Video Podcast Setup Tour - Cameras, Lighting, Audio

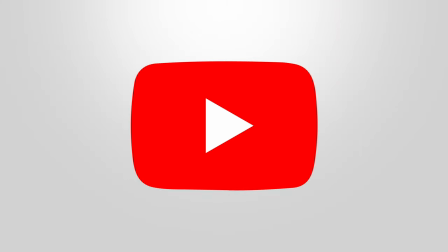(0:00)
Video podcasts are an amazing way to grow on YouTube. They can be conversational, fun, and provide you with tons of content for repurposing.
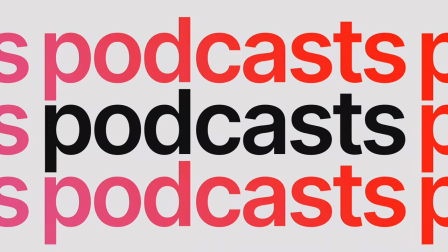(0:09)
Right now, YouTube is pushing podcasts, which means there's a massive opportunity for you to get discovered.
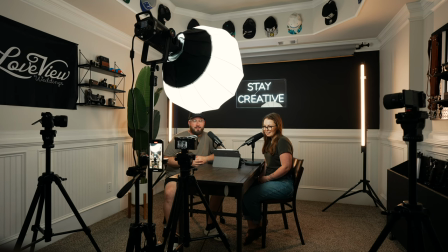(0:15)
But creating video podcasts can seem a little overwhelming. Which is why we're breaking down this video podcast setup to help you get some information and inspiration for yours. today we're here in the studio taking a look at the podcast setup we'll be talking about
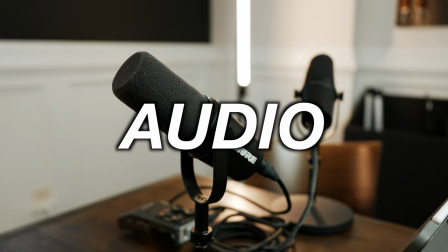(0:33)
the cameras lighting audio and some power tips let's get started with cameras
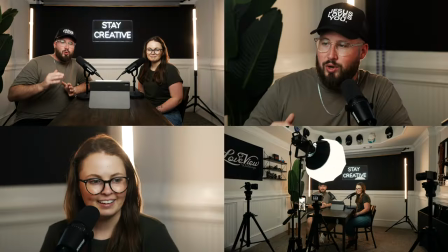(0:40)
so when it comes to video podcasts something that's really helpful is having multiple angles this can help you know refresh and keep the viewers attention it will also help you cover up mistakes or just piece together the conversation differently for my setup here today I'm rocking a couple of different cameras,
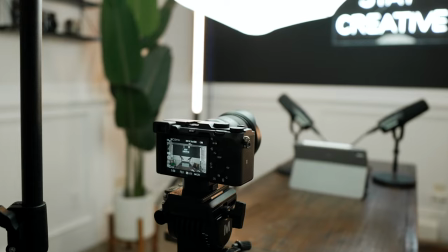(0:57)
starting with the Sony a7C paired with a 20mm 1.8 lens.
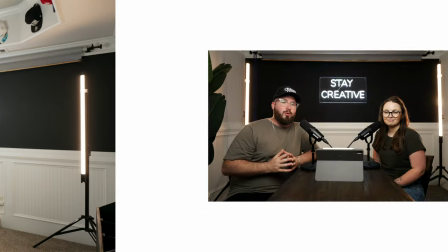(1:03)
This is sort of the main shot and whenever you're setting up your podcast,
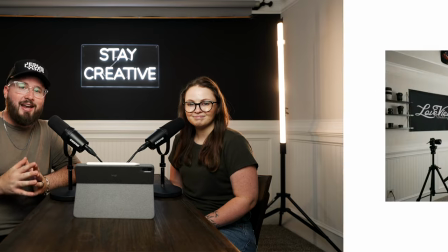(1:07)
if you are going to be running multiple angles, you'll need to kind of decide which one is like your establishing shot,
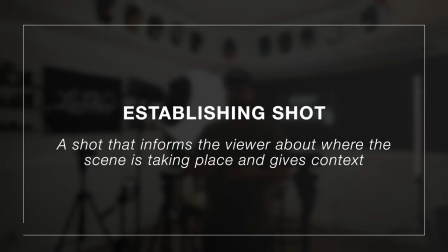(1:13)
which is going to be the widest shot to give context to the viewers. Most of the times this will have any of the speakers who are in the podcast all in that shot. To accompany the main wide shot,
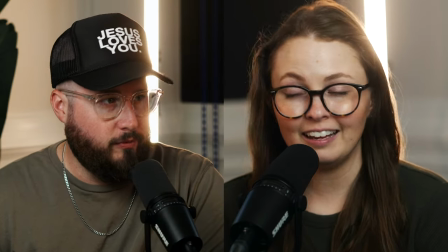(1:25)
I have two side angles both of these are going to be more close up on whoever's talking on this side I've got
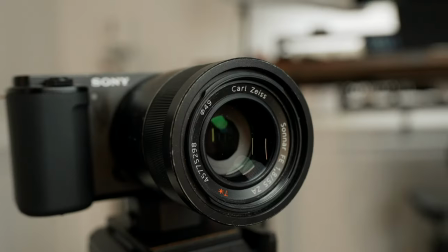(1:32)
a Sony ZV-E10 paired with a 55 millimeter lens and on that
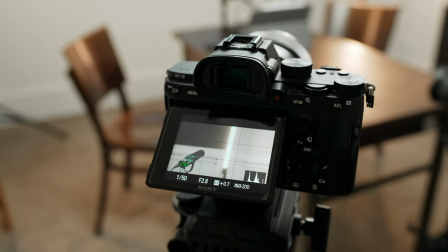(1:37)
side I have a Sony a7 III paired with an 85 millimeter lens both of those options are gonna give a nice you know more punched in look so that you can really focus on whoever is you know talking at that
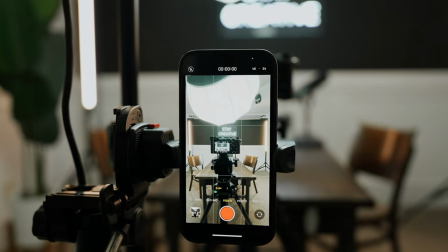(1:49)
moment and lastly I have my phone which is capturing a nice vertical shot of the conversation which comes in handy for repurposing.
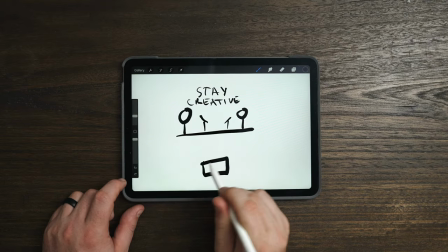(1:57)
When it comes to positioning the cameras I really like to think of it as you know one wide shot
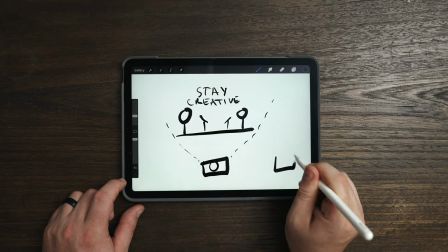(2:02)
and then you know close-up angles kind of coming from a 45 degree angle. These by no means are the best option for cameras they're just what I have and I always recommend using what you have and making the most of it but I will put some of my top recommendations in general in the description below. Lighting for this setup really isn't too complicated. We basically just have one giant softbox lantern, which is serving as the main key light for the shot.
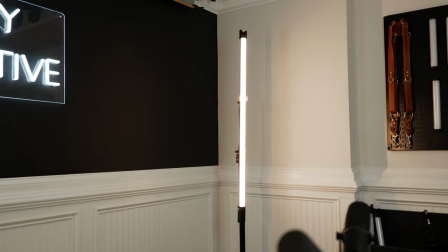(2:31)
And then we have two backlights, which work really well for creating, you know, a little bit of an outline, and they add a little bit of warmth and color to the shot.
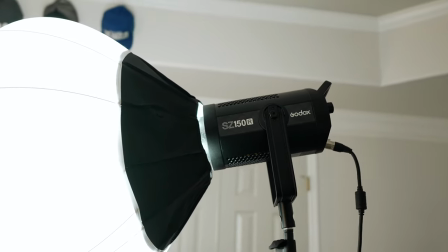(2:39)
For the key light, I'm using the Godox SZ150R. And for the backlights, I'm using the Godox TL120s. One of the benefits of using the same lighting company for all of your lights is that oftentimes you'll be able to control them all with one remote or app. In this case I have a remote so I can easily be sitting in frame looking at my shot and start dialing in the color temperature or the brightness and then I can switch around and start adjusting one of the back lights if I want to go for more of like a RGB look
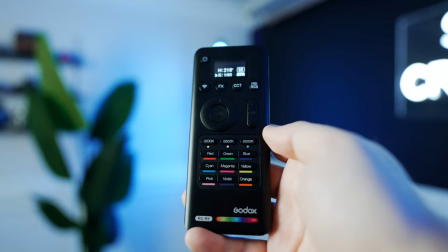(3:10)
I can do that and it's really easy to sort of custom dial everything in to get the look that I want.
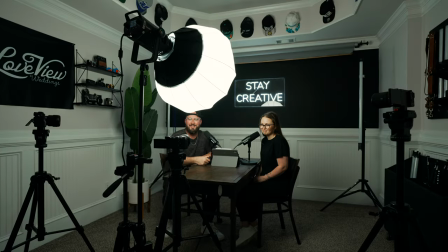(3:16)
I place the softbox in the middle between both of the subjects to kind of light up our faces.
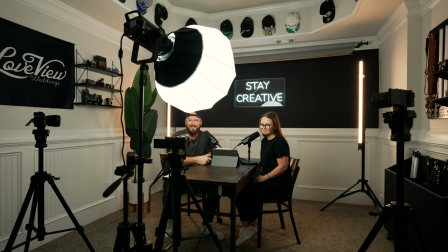(3:21)
And I place the backlights facing the back of the subjects to help create an outline around them. If you want to learn more lighting techniques like this that can really help level up your content, head on over to learnvideolighting.com.
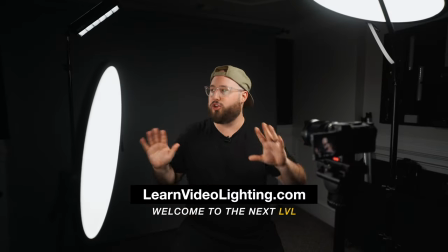(3:34)
This is my lighting course where I've taken everything I've learned about lighting over the course of my career
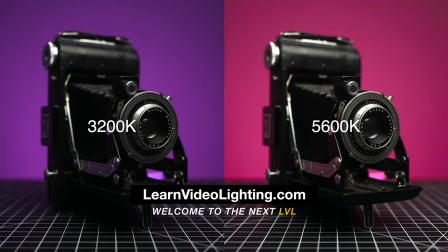(3:39)
and placed it into these power-packed sessions to help you go further faster. You can check it out at the link in the description below. Audio is obviously one of the most important aspects of a video podcast setup because there's still going to be those platforms where it's audio only.
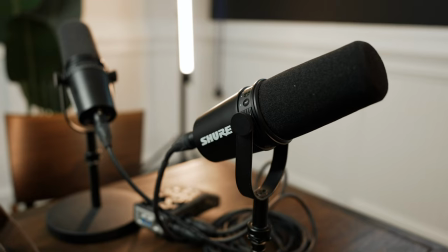(4:01)
For my setup, I'm using the Shure MV7 microphones.